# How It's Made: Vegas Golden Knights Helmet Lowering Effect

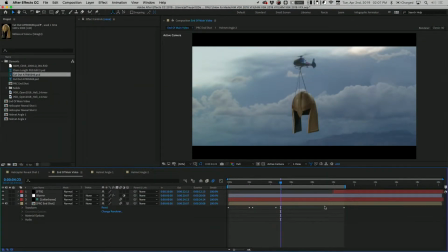What's going on, everyone? Welcome to another episode of How It's Made with PEG. I'm Jeffrey Pritt.
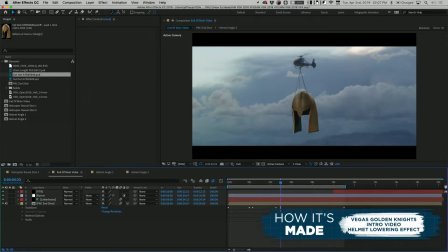Today we're going to be looking at a little bit of VFX work we did for our friends at the Vegas Golden Knights for one of their recent intro videos.
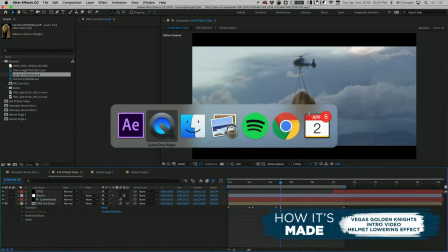Let's check out the finished effect first.
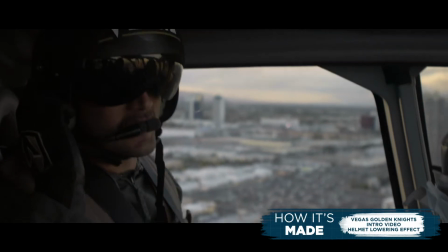Fortress, stand by for nighttime.
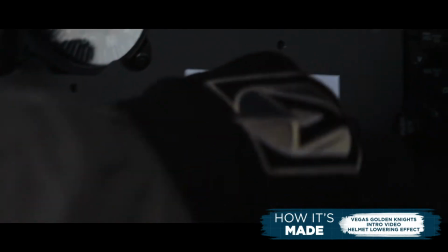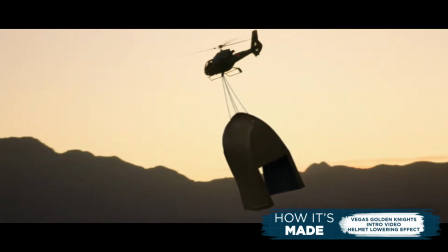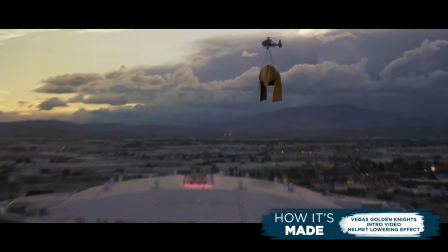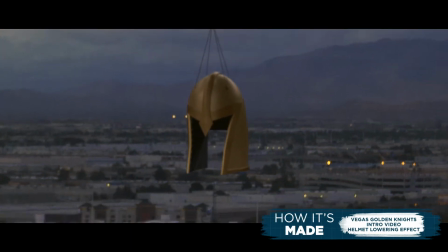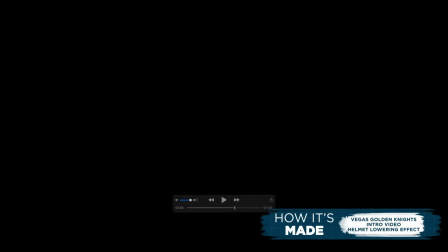Pretty cool stuff there.
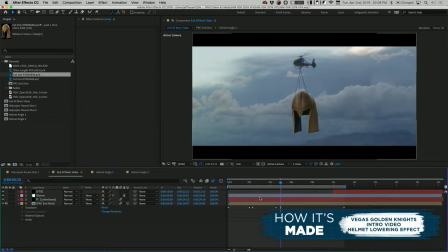Now, as you might imagine, this is not actually footage of a helmet hanging below a helicopter, but it is pretty convincing, which is what we were going for. So let me show you how we did it.
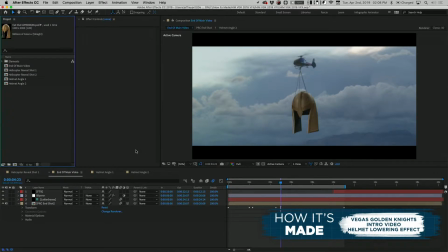With anything involving VFX, a lot of the work is done in both the pre-production phase and also in the matching stage. It's a lot of blending to get everything to work just right to your eye.
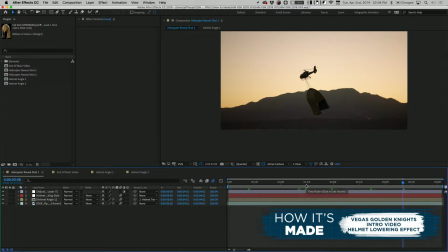Now, you might at first think when you see all these different shots that we put together a beautiful 3D model of this helmet, which is something we tossed around doing throughout the production process,
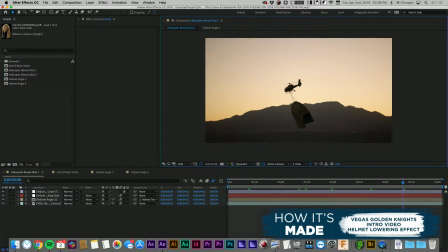but we actually arrived on an even better solution. Let me show you.
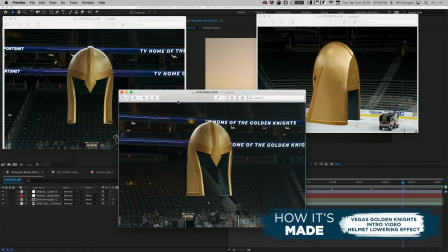These are actually images taken by Andrew from our team
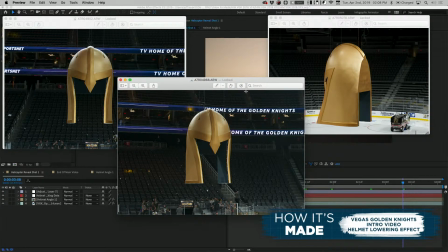of basically the actual helmet used in the arena from every possible angle. You're just looking at 3, of course, but we have, possibly thousands of every possible angle. High, low, straight on, you name it. And the reason we took all these is because we can utilize these photos as VFX elements,
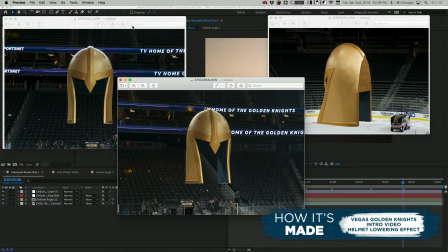because we knew that the helicopter shots we have didn't have any rotational aspects to them. They were all straight on. So that's what we're utilizing throughout this video. Let me show you.
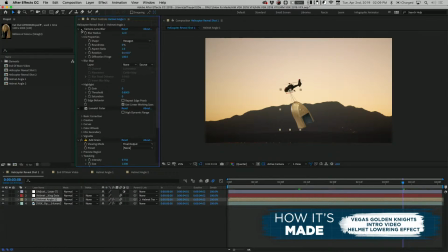If we take the color correction off here, which of course we have on there, so it looks a lot more believable in the blur, you can see that that's the helmet from one of the photos you just looked at. When we turn these back on, you can see what we're doing here is we're blending them into the scene by matching the color temperature of the scene.
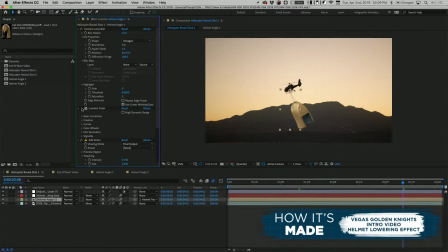We're matching the shadow of the helicopter. You know, if you just saw it like this, your eye would immediately recognize whether you can quite figure out why you don't trust the image. Ultimately, it comes down to the fact that the shadows and the lighting between these two objects don't match, and they should.
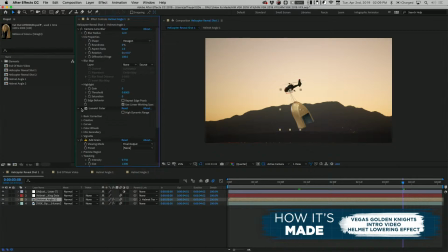They should in nature because they're that close to each other, they're both metallic, etc. So we're doing a lot of matching here throughout. Even with blur. Blur is something that gets overlooked a lot of times in VFX work. Almost no camera, even a high-end red camera or even a real nice ENG system, there will be some blur.
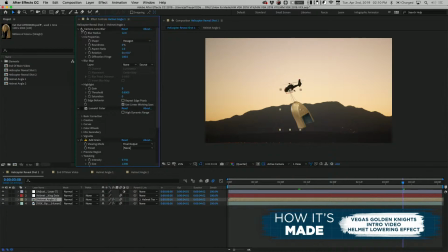How much blur depends on a lot of different factors, whether the shot's moving, whether or not the lensing's great, it just depends, but there'll be blur of some sort. So what we're doing a lot of times in VFX is dialing in blur until it matches. So that's what we're doing here. That helps sell the effect as well.
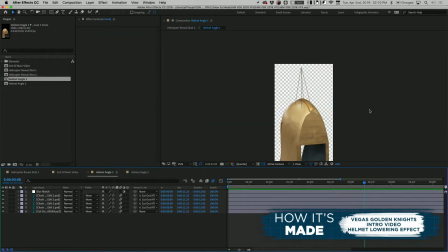Now, if we actually dive into what's going on here, you can see that is the helmet that we were talking about.
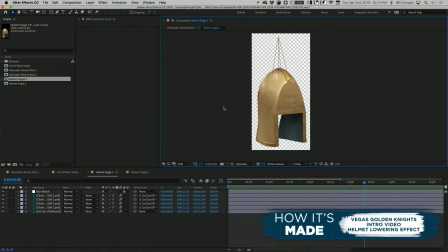And we, of course, added our own chains in so it looks like it's hanging below the helicopter, but that really is the real helmet.
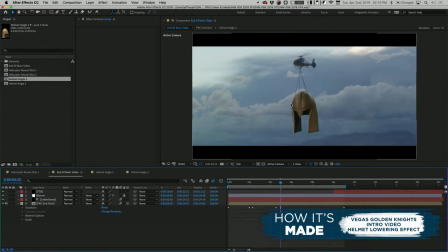Fun little behind the scenes fact there. And now if we go to the main shot you see in the video here, well, I guess what we kept calling the end of main video.
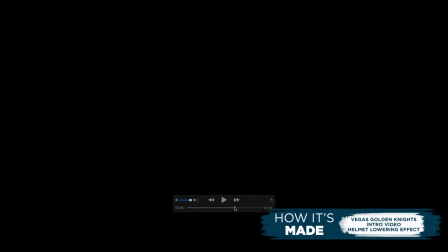Let's just dive back into our screen capture right here.
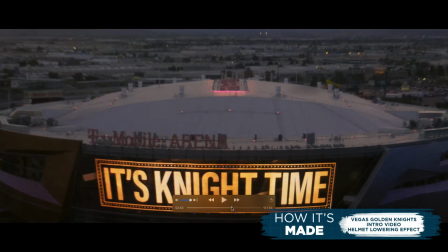Let's play this out one more time.
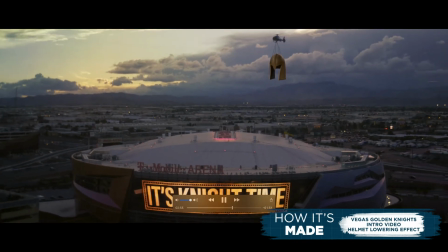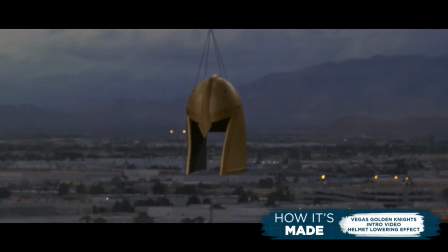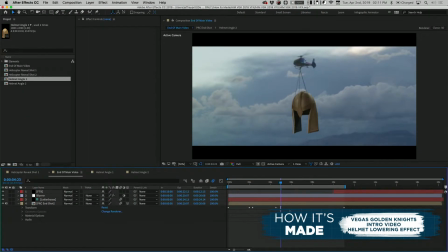Nice. So what we're doing there is we actually did have a helicopter fly this route. This helicopter is in scene. And then we added the helmet, just like the other scene below with the chains, we added a hoisting element to the actual chain system.
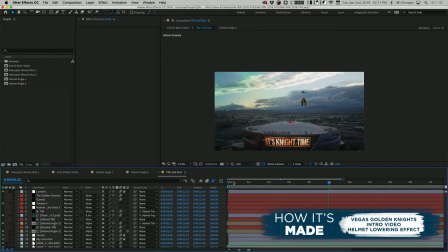So what we're doing is we have a main shot here that's doing all of our layering work, and you can see there's a lot. There's trackers, sky correctors. I mean, you name it. This shot has a lot of work into it to get it looking the way you see it in the final piece. Curves adjustments to make everything match.